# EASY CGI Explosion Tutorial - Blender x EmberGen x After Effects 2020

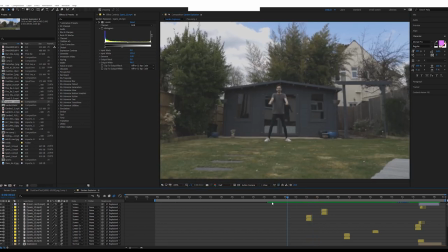Well, actually, the first thing you're probably wondering is, how is the camera moving if it's on a tripod? Well, if we take a look at all of the layers down here,
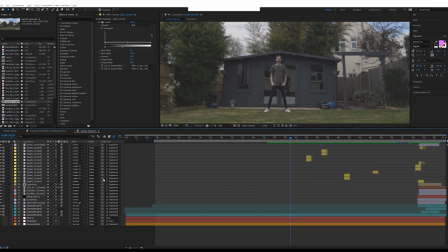all of the, I probably could have pre-composed those sparks into a single layer, but I've left them out just for this moment. But what we've got essentially is the base piece of footage is parented to this null, and this null has a wiggle value, and this null has a wiggle value attached to it.
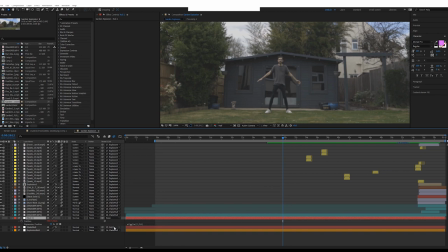God, that's a mouthful. Wiggle value attached to it. And essentially what that's doing is, if we put the null in here, it's basically shaking the null around so that it's basically simulating camera shake.
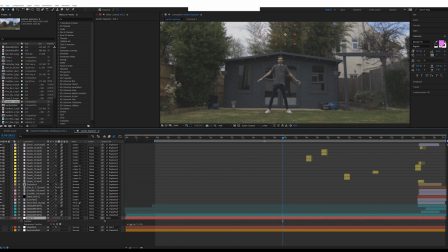And because the null is an invisible object, it means anything we parent to it will also follow the same parameters. So that means that obviously the footage is attached to it, so that's going to get that same shaky effect.
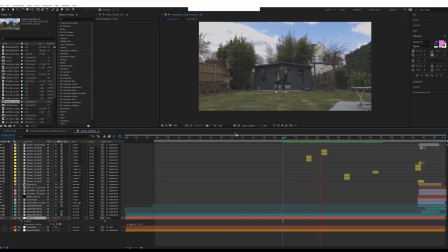And it just adds that little bit more of dynamic nature to the shot, just instead of keeping it still. It doesn't make sense, obviously, because it's on a tripod, but for this context, it doesn't really matter. It gives it a bit more energy, it creates a bit more tension because you're a bit uneasy throughout it. Now, the sparks, when I got onto the sparks,
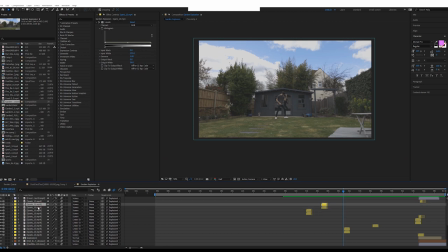all they are literally just these stock assets from Action VFX, just Spark 13.
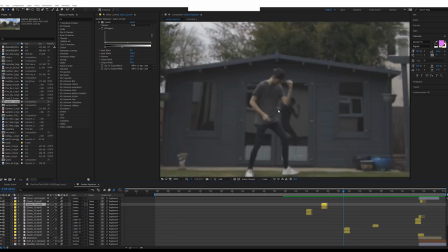I think these ones are free even, and you can just download them. And if I show you what they are, it's literally just this effect.
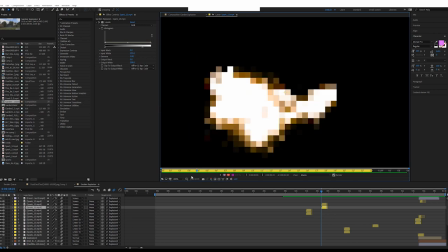That's all it is. It's just a spark. That's it. Excuse the low render resolution, but that's all the spark effect is.
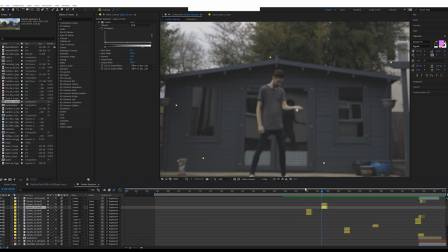I made sure to keep my hand pretty still. I couldn't be bothered with motion tracking. So it just means that when I snap, my hand stays still. And because the spark is also attached to the null, it means that you're going to get that camera motion following it as well. So all in motion, you can't really notice that it's just a static image or a static video just attached on top.
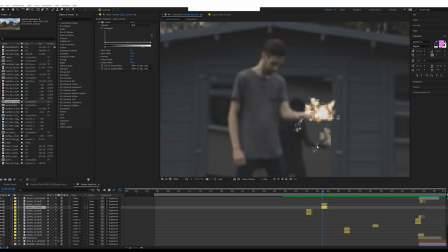Now, the key thing here that I wanted to focus on was the reflection, because without the reflection, it's something that is one of those things in an effect where if it's missing, you don't really notice that it's missing, but there's something wrong about it when you're watching it, and it's hard to place because it's such a short effect.
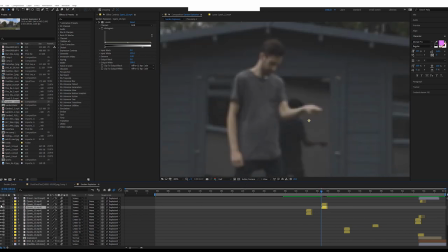You wouldn't really be able to pick it out, but it's something that just that little bit of extra time and work can really just help sell the effect by just going that extra mile. So all I did was literally duplicate it, this layer here, duplicate it, move it down,
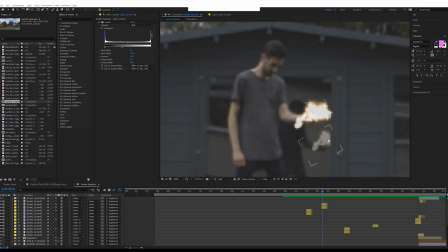mask it out so that it cuts off where the edge of the reflective glass cuts off, because we don't want it coming where the glass isn't. Because this glass is quite dark, all of the reflections are quite dark as well. All I did was just put a levels effect on top and just brought the highlights way,
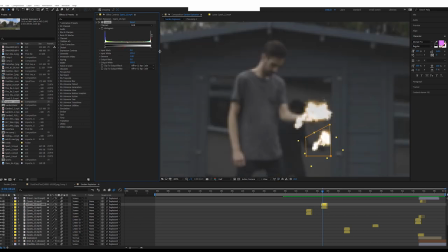way down, as opposed to they were up around there at first, but I brought them down to about,
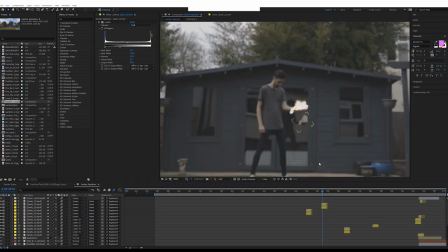whoops, brought them down to there. And that just helps blend it into the scene a bit better, makes it a bit more physically accurate.
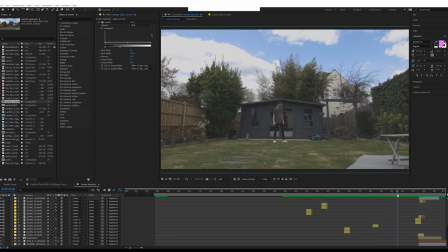So those are the sparks. All of the sound effects were done in Premiere afterwards, which I'm not really going to get into, but essentially they're just the Video Copilot motion pulse pack. And I just had to sift through and had to listen to what worked and what didn't. All right, let's get into the layers now of what's happening.
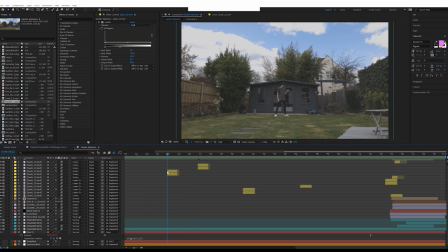There's structure to this very simple video as well, in order to create a little bit of storytelling. So you've got the intro where I introduce to the camera, some stretching, which all seems normal. The sparks then help lead up to this effect, because if you imagine this entire video is nothing happens for 54 seconds,
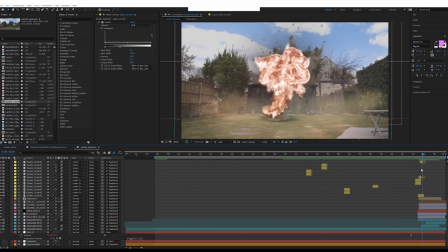you could still have the same sort of shock value when this effect happens, but you need to keep people's attention.
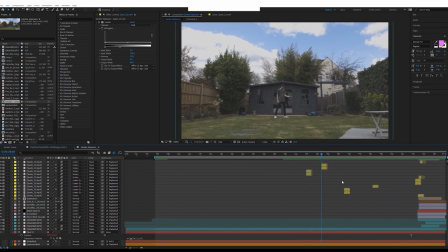People switch off easily. People got to like the 40 second mark and they're like, what is happening? Nothing's happening. He's just clicking his fingers. And then you'd switch off. So the sparks introduce the idea that something is going to happen. You'll notice there's no need for a reflection for this effect because my hand isn't in the reflection.
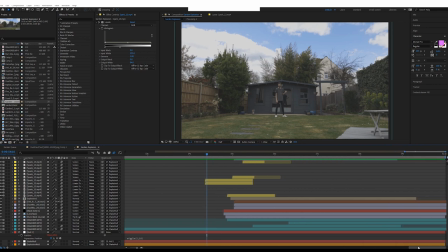And here we go. Here's what we're waiting for. The big explosion. So layer by layer, let's figure out what's happening. So the spark goes off. Now we have a Saber effect, which is a free Video Copilot plugin.